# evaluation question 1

Welcome to my evaluation question 1. So this is, in what way does your media product use, develop or challenge the forms and conventions of real media products? So I'm going to discuss my music video, my first auxiliary text, which is my digipack, and my second auxiliary text, which is my magazine advert. So music videos are split up into 3 different categories following the Goodwin theory.
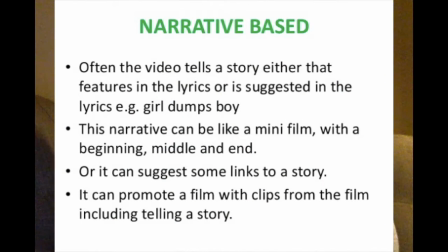(0:20)
So first would be a narrative music video. This follows a storyline which directly links to the lyrics of the music video.
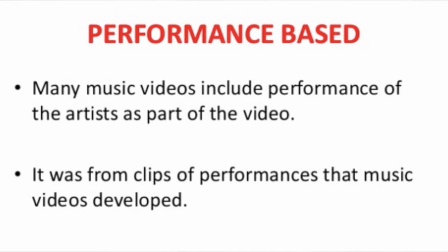(0:28)
So the second would be a performance music video. So this is where the artist play their instruments or lip sync to the camera, so they are performing directly to their audience. And third would be a concept music video.
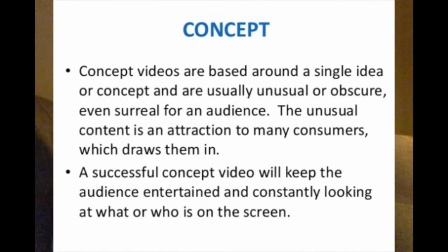(0:43)
So this is they're usually quite obscure and unusual music videos, so it could be anything ranging from a man walking down the street to a flickering light. This approach is usually seen as quite niche, so it's usually connected with one of the other styles in order to appeal to a wider audience. For example, it would be a concept and narrative music video, or a concept and performance music video.
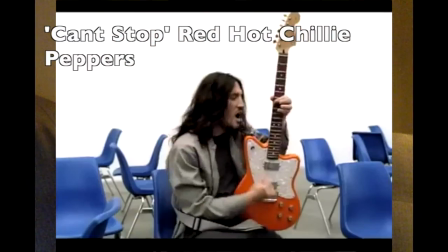(1:08)
An example of this would be the Red Hot Chili Peppers' Can't Stop.
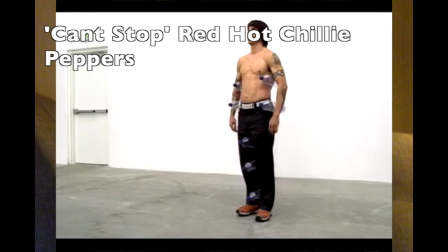(1:15)
It's an artistic music video, and it is inspired by 1-minute sculptures of Edwin. So conventions of a typical music video are lip syncing, male and female gaze, fast-paced editing. So within the indie genre, this is frequently used, for example, in The Strokes' Someday, and as well,
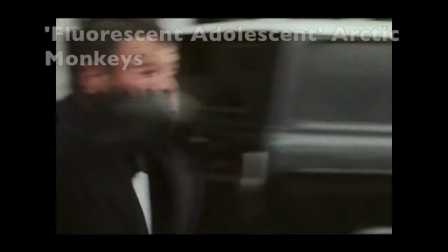(1:39)
which is very important, Arctic Monkeys' Fluorescent Adolescent.
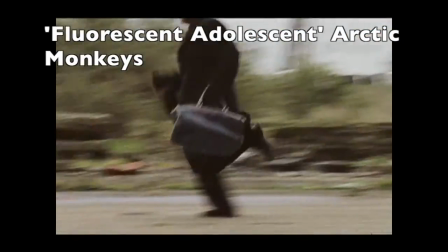(1:43)
So the fast-paced editing in this, it's used to show the violence because of the fight scene,
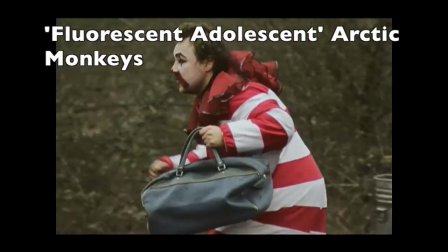(1:48)
so it fits much like in films where there's like action films,
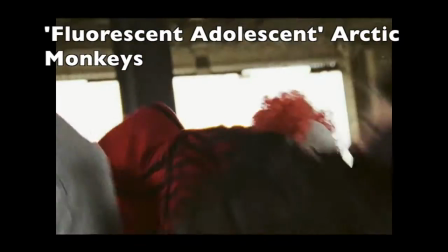(1:54)
they have fast-paced editing to keep up the speed and excitement.
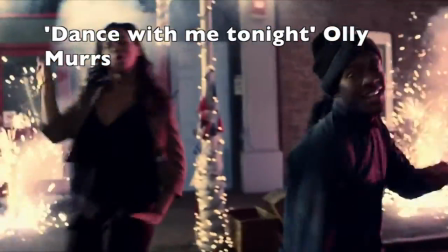(1:59)
Dance routines, this is usually seen in the pop videos, in the pop video genre. Not as much in the indie genre, but it can occur.
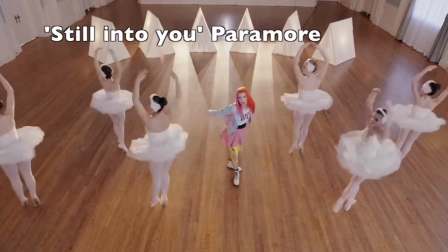(2:08)
For example, Paramore, sometimes dance routines in Paramore. Editing to the beat of the music. So this can vary. So for example, an unconventional example of this would be Sam Smith.
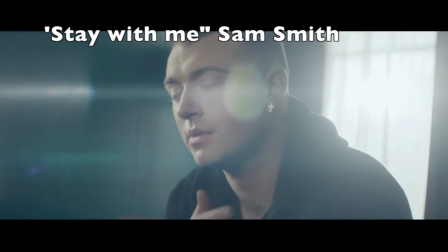(2:24)
So Stay With Me, that would be one song. He uses it in many.
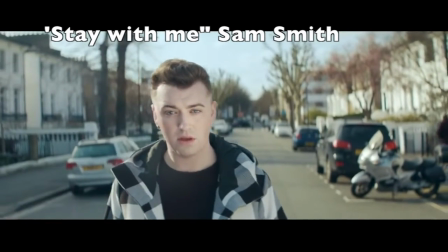(2:29)
It's quite significant to him because he usually releases very slow-paced songs.
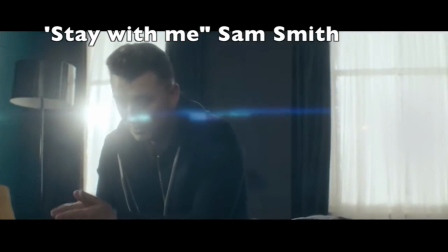(2:36)
So that means that the takes are quite long and the editing is quite
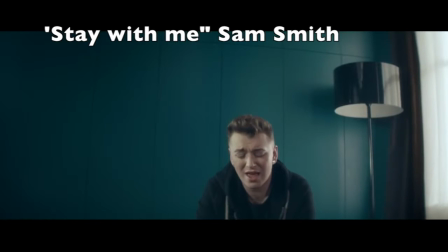(2:42)
slow-paced, because his songs are quite mournful. And that fits his genre. So strong high key lighting. This is usually used again in the pop genre because it's more glamorous and makes the artist seem blemishless,
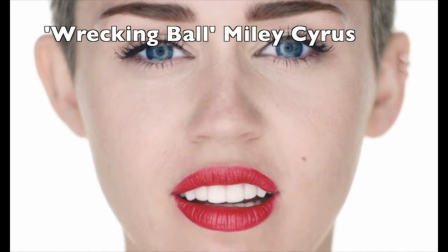(3:03)
which is appealing to female and male audience. An example of this would be Miley Cyrus' Wrecking Ball. However, in the indie genre, this is contradicted, as they usually use lower key lighting,
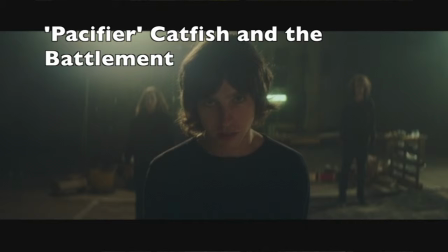(3:21)
so dimmer, quite darker lighting, as well as different colour fades.
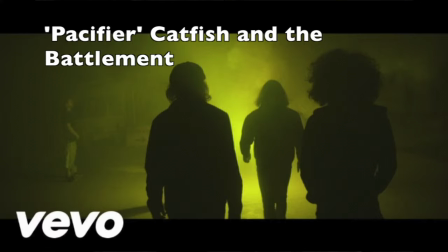(3:30)
That's quite common. For example, Catfish and the Bottlemen, they use both of those. This is usually to create a more atmospheric, spheric setting, so quite serious, rather than the kind of upbeat pop genre. Another one would be costume. Usually girl and boy bands have similar costumes to show uniformity within the group.
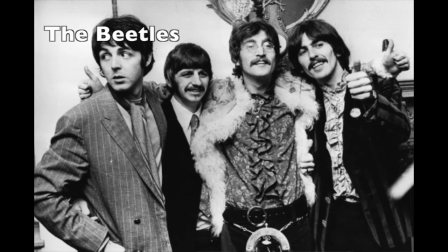(3:53)
This, however, was broken by the Beatles, as later in their careers they wore different outfits to show their different individual personalities, as well as the Spice Girls, who broke this in 1996.
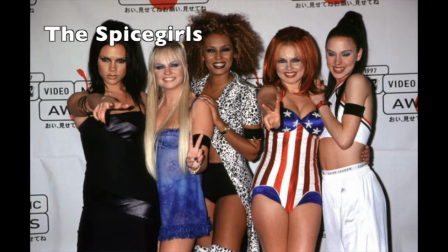(4:09)
They had their different personalities, so Sporty Spice, Posh Spice, so they showed these through their choice of outfits. However, nowadays, an artist's choice of outfit, so costume, represents the audience that they're trying to appeal to.
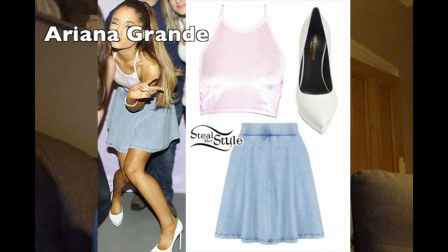(4:25)
So, for example, Ariana Grande, she wears up-to-date, fashionable clothing to appeal to her youthful female audience.
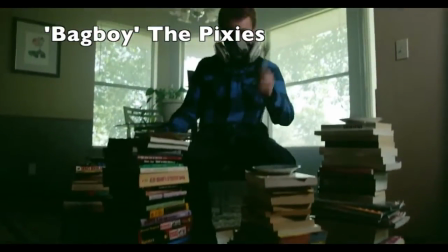(4:32)
Slow motion is another one. This is a common convention of the Pixies, which inspired us in our music video.
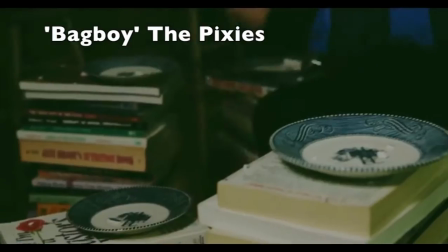(4:40)
For example, Bag Boy, the slow motion effect is used in an artistic way,
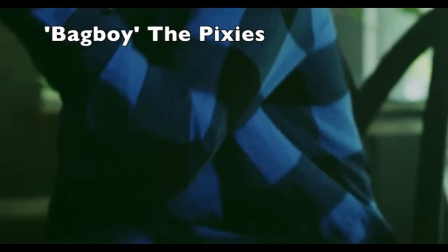(4:47)
as he smashes a room up, so smashes vases.
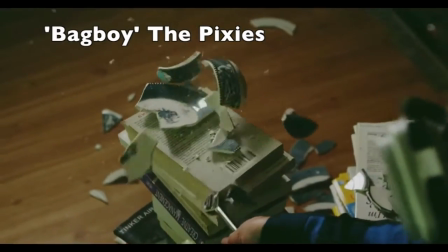(4:52)
It's very atmospheric and it works. However, it's usually used in quite a cliche way. Another one would be a wide variety of shots, focused on the lead singer. This within a band setting, usually there is quite a heavy focus on the lead singer.
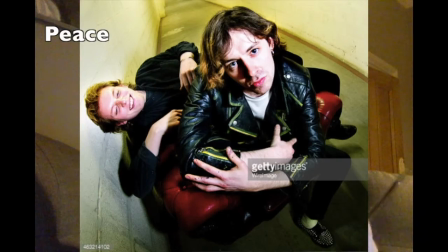(5:11)
For example, Peace, that usually happens in Peace videos as well as in Paramore videos.
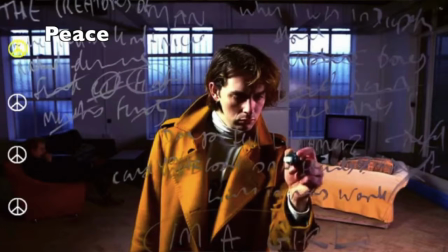(5:17)
However, there are different bands that don't do this. We have chosen not to focus too heavily on this in ours. Tracking shots, crane shots, handheld shots, special effects, multiple locations is very key. Linear and non-linear editing, diegetic intros, they're all general conventions.
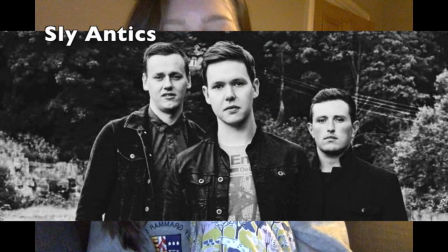(5:42)
As Sly Antics are a new band, they only have one music video. It's low budget. This is shown by their use of the handheld approach.
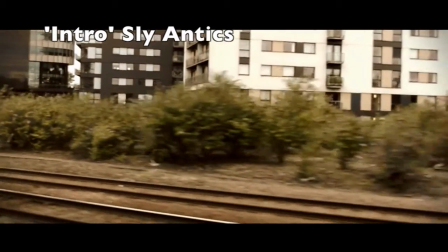(5:52)
The shots are quite shaky, therefore, as they haven't used a tripod.
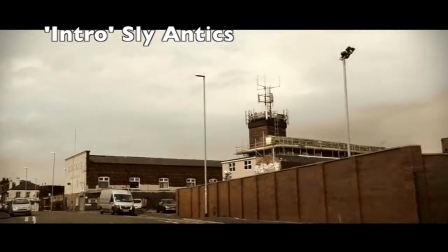(5:56)
This fits, however, with the indie genre, as it's quite rough and fits with the realism of the genre.
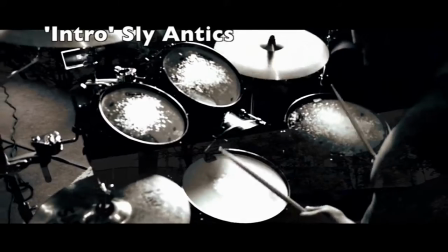(6:01)
It features cityscapes, and also a dull colour edit has been used to lower the brightness, making it seem more indie.
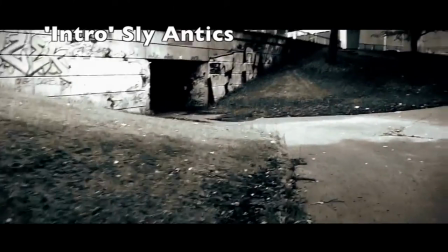(6:08)
Due to the lower lighting, this is seen before in the Catfish in the Bottle pacifier.
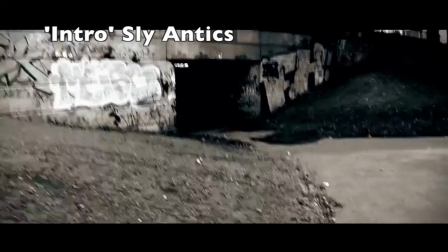(6:13)
It's more atmospheric. We use a lot of tracking shots, which are conventions of all music videos.
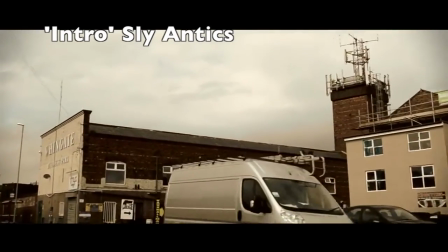(6:18)
However, these are from a moving vehicle, so again the shots are quite shaky. It also uses multiple locations, again another convention of all music videos. It cuts the beat of the music. Shots of instruments, these are typical of an indie music video, as quite a lot of indie music videos use performance footage, so instruments are needed.
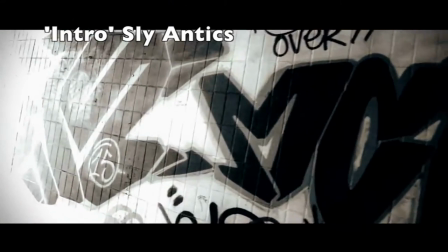(6:39)
There are quick shot changes, tracking shots.
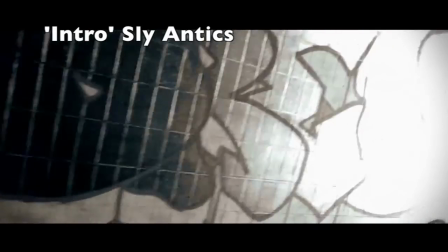(6:43)
They build up tension through this use of shot variety and quick editing.
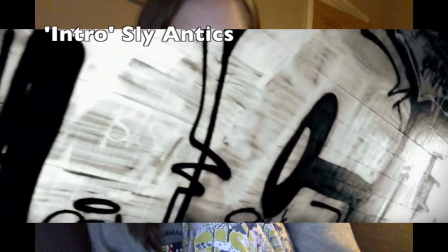(6:50)
Graffiti again fits with the realism of the genre. It's quite rough and raw. In the end, they have one main character, which is the Bagman,
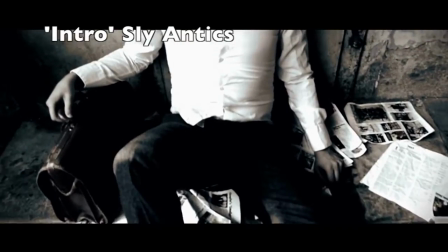(6:59)
shown right at the end of the music video. They don't feature the actual band in the music video very much. They don't show their faces. This is again convention of indie genre. They've used this in Arctic Monkeys, Fluorescent Adolescent, as they don't show the band at all in the music video. Now we will discuss how our music video fit these conventions. So first of all, the obvious one would be the follow-on use of the Bagman.
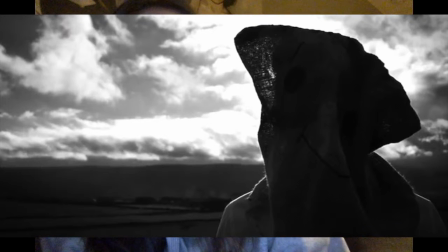(7:25)
So in the previous music video, he was only used towards the end, whereas we use him throughout the whole music video. We thought that his character was very key, as he's become quite significant of the band's image. So we've included him. We've also turned the 3 other band members into bagmen right
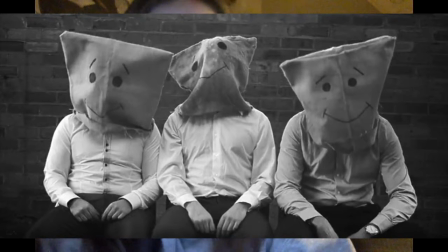(7:45)
at the end of the music video. So we had to make 2 more masks in the exact same style as the first, used in the first music video.
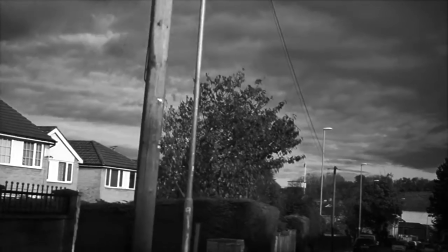(7:52)
We have combined 2 of the previously used conventions, as we've included city shots, but from the inside of a car, therefore fitting the convention of the tracking shot seen in the previous music video and as a convention of all music videos.